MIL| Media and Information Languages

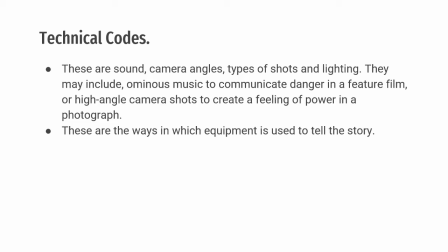963s
So, mostly si technical codes natin, siya po yung mga different camera angles po natin, even music, so music or even camera positioning natin. At some point, it provides deep emotion po sa atin when it comes to movies.
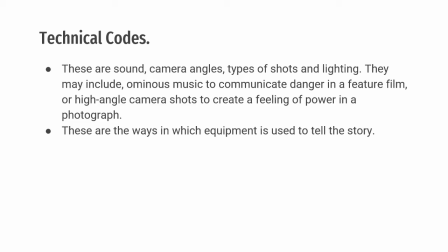979s
So, for example, pagka manonood tayo ng isang movie, tapos let's say hindi pinaghandaan yung kulay. Do you think yung emotion inside that movie is magbo-boost out?
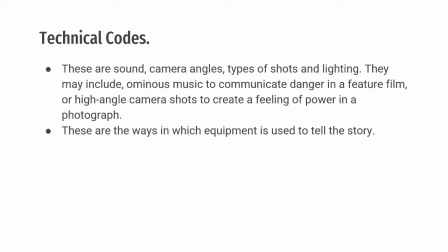992s
So, I think hindi. So, for example naman, pagka halimbawa nakakaiyak yung part ng movie, tapos wala siyang background music, or yung background music niya instead na nakakaiyak, is nakakatawa yung background music.
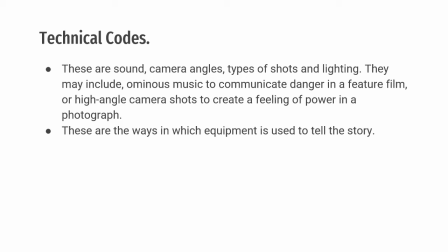1012s
So, probably hindi tayo, hindi lalabas yung emotion natin or hindi tayo madadala ng emotion natin through that music na hindi naman appropriate dun sa different scenarios, okay?
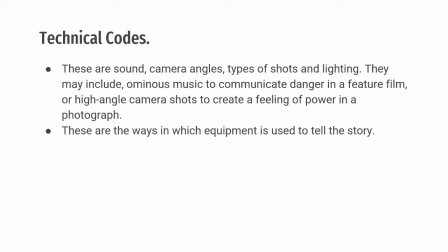1029s
So, here are some examples of technical codes po natin. First is the camera shots, okay?
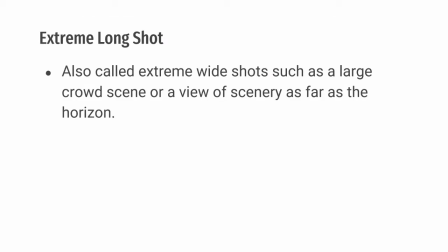1037s
Okay, so meron po tayong tinatawag na extreme long shots or it is also called extreme wide shots such as a large crowd scene or a view of scenery as far as the horizon.
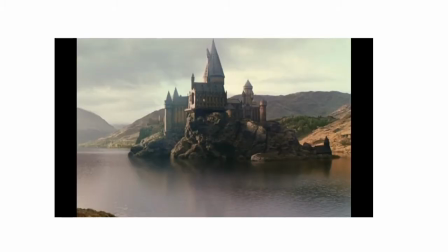1050s
So kadalasan si extreme long shots po is pumapasok po siya pagdating sa mga first scenario po natin or dun sa settings ng story po natin. So pinapakita dito yung mga settings ng story po natin pagdating sa extreme long shots.
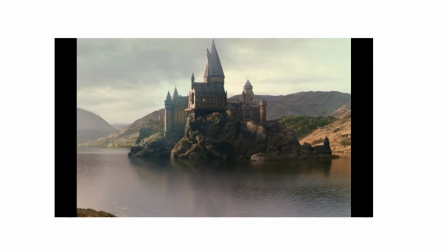1067s
And then yung kung ano yung meron sa paligid niya. So, kung alam nyo yung film, this comes from, or this shot comes from Harry Potter po. So, if you already watch Harry Potter, I think you are all familiar po pagdating sa Hogwarts.
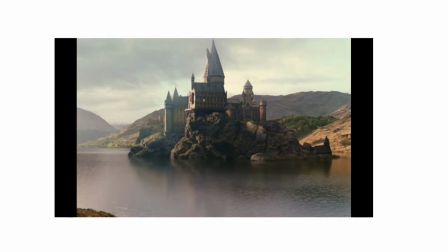1082s
So, as you can see guys, warm color yung ginamit po dito. Okay, next is we have the long shot.
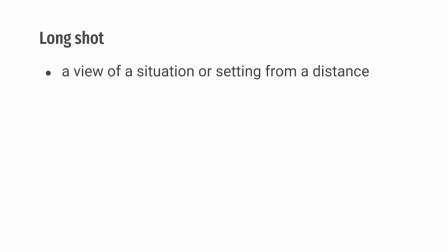1089s
A view of situation or setting from a distance. So, same lang din ng kanina.
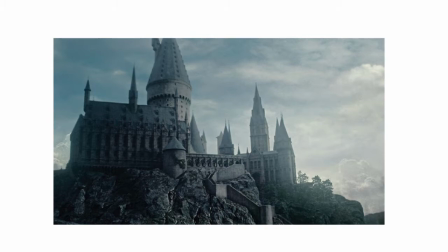1096s
So, Hogwarts din. So, view of settings din pagdating po sa ating long shot. But this time, as you can see, gumamit sila dito ng cool colors.
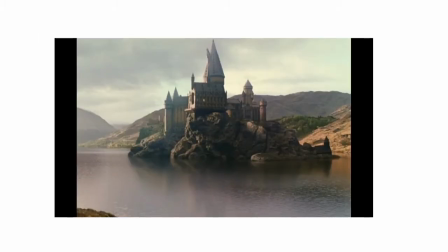1111s
So, while on the other hand, gumamit sila ng warm color. So, basically,
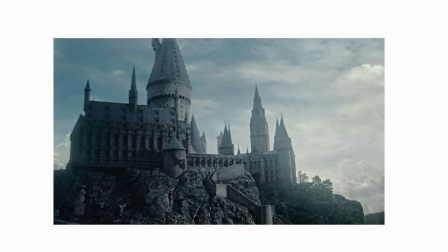1118s
pagka gumagamit po tayo ng warm and cool color, so it mixes yung, nagpapakita ito ng conflict, so conflict sa story or it mixes yung emotion natin pagdating sa pinapanood natin na movie. So, cool colors, pagka magkakaroon ng mga problema,
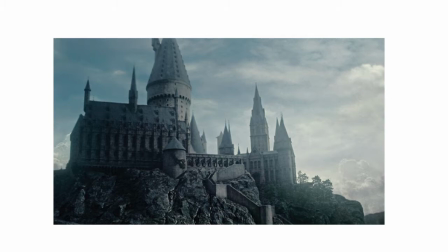1137s
so problema or conflict sa story or there are deep sadness sa different parts. So, kadalasan ginagamit ang warm and cool color sa mga throwback scenes, so sa mga throwback episodes and so on.
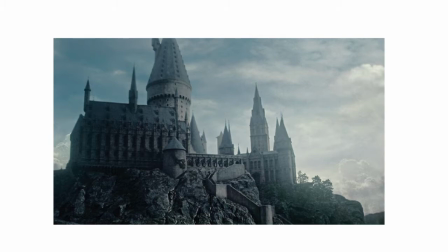1155s
Again, warm, cool colors is used para po sa mga conflict scenes. while warm colors naman so as we can see
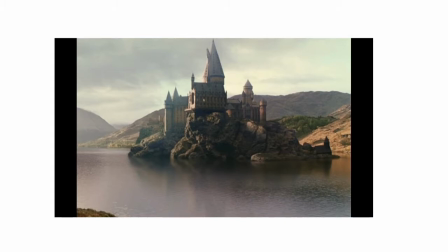1165s
makulay siya or light colors yung ginagamit so it provides na happiness yung makikita dito sa scene na to so happiness and then
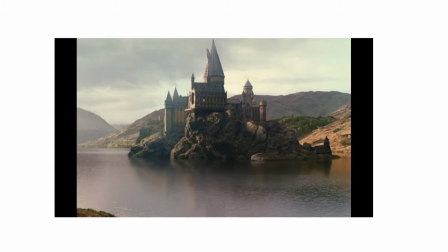1179s
and then andun yung wala pang conflict sa story so just just a joyful moment when it comes sa character and then sa cast sa cast inside it.
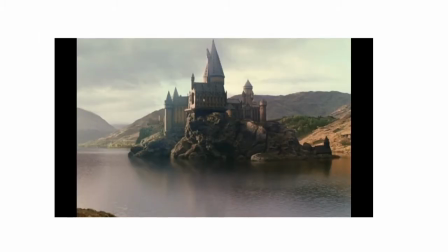1192s
Okay? So, that is example po natin ng warm and cool colors. So, proceed naman po tayo sa medium long shot. So, it shows a group of people in interaction with each other. Okay?
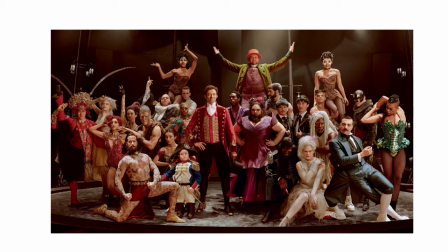1209s
So, one good example is from the movie The Greatest Showman. So, The Greatest Showman kung napanood yun yung movie na The Greatest Showman So, even though kadalasan nakafocus yung screen kay Hugh Jackman or si P.T.
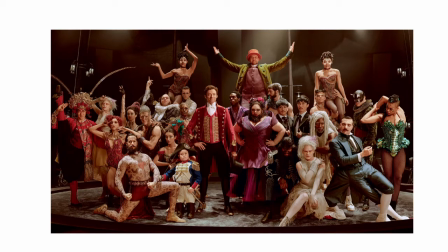1226s
Barnum sa film, is nakikita po natin yung mga tao or yung mga tauhan, yung mga different characters na nakikisayaw at nakikikanta po during dun sa pagkanta nila ng The Greatest Show. the greatest show.
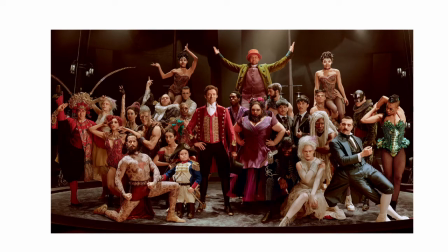1243s
Okay, and with that, or through the use of medium long shot, it shows yung different interaction ng different characters pagdating dun sa main character po natin. Okay? So, that's what we call the medium long shot. Okay?
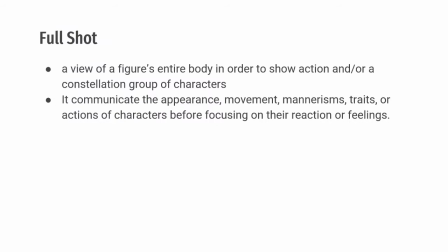1261s
Next po natin is the full shot. A view of figures of entire body in order to show action and or a constellation group of character. So, full shot communicates the appearance, movement,
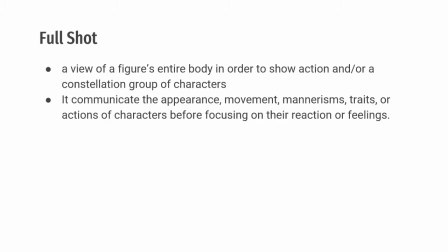1277s
mannerism, traits, or action of the characters before focusing on their reaction or feeling.
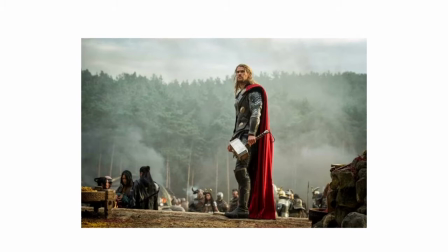1284s
So, one good example is from the movie Thor. So, as you can see, pinapakita dito si Thor, of course. So, si Thor, of course. Pagdating sa mga full shot po natin, so dito pinapakita yung mga kanilang mga mannerisms,
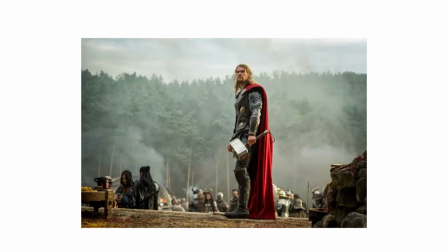1302s
yung kanilang different action, kumbaga pagtindig pa lang nila. So, pagtindig, bawat kibo nila, bawat galaw nila. So, even though, nagpapakita ito ng, even though hindi sabihin ng, or walang narrator sa isang movie,
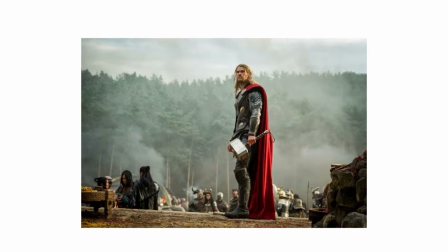1319s
na magsasabi na si Thor ay isang matapang na tao, pero the way he acts pa lang, So, the way he acts pa lang is alam na natin kung ano yung pinoportray niya. Na isa siyang matapang na Avenger or isa siyang matapang na superhero na kaya niyang labanan lahat ng
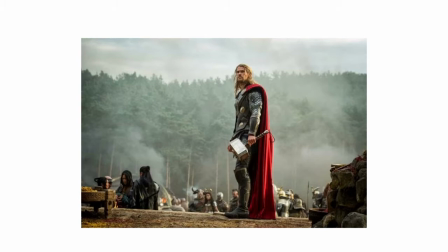1336s
mga mobs or lahat ng mga monsters na haaharapin niya. So, another example is, wala kong picture, pero one good example is ang mga action movies natin. So even though hindi sinabi na nasasaktan yung mga characters po natin,
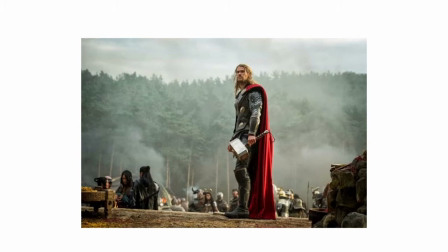1354s
pero alam natin na pag halimbawa nakahawak sila sa chan nila, tapos yung lakad nila is medyo yung isang paalang nila yung nagagalaw nila ng ayos, so alam natin na yung character involving the story is in pain po. So, yun po yung pinaportray ng full shot po natin.
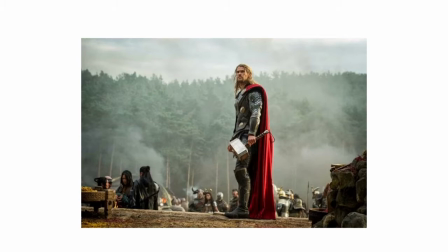1373s
So, pinapakita po nito yung mga different action na meron po ang isang film po natin or yung isang movie.
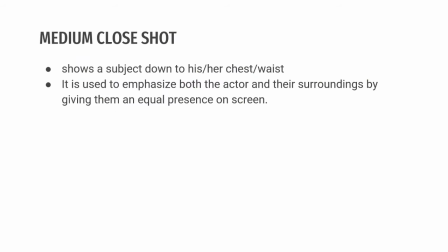1382s
Okay? Next is the medium close shot. It shows a subject down to his or her chest or waist. It is used to emphasize both the actor and their surroundings by giving them an equal presence on a screen.
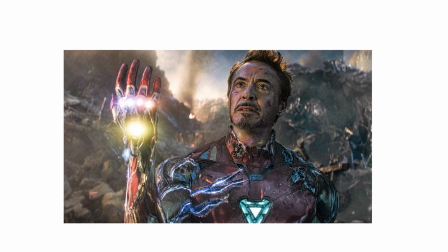1399s
Okay, so one good example is from Avengers Endgame. So, si Tony Stark. Nung isnap niya na yung... So, spoiler alert! Spoiler alert! So, nung isnap niya na yung tag dito.
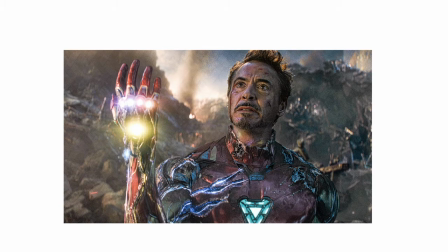1414s
Yung Infinity Stones. So, as you can see dito, pinapakita nito yung emotion ni Tony Stark. So, nung hawak niya na yung Infinity Stones.
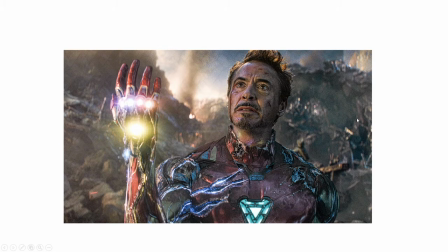1427s
So, in pain yung character niya. At the same time, nandun pa rin or pinapakita pa rin dito yung settings ng story po natin. Okay? So, that's one good example of our medium close shot.
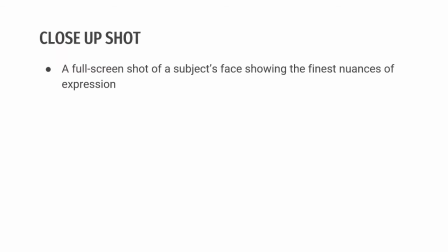1443s
Next is our close-up shot. Okay? So, it is a full screenshot of a subject face showing the finest nuances of expression. Okay?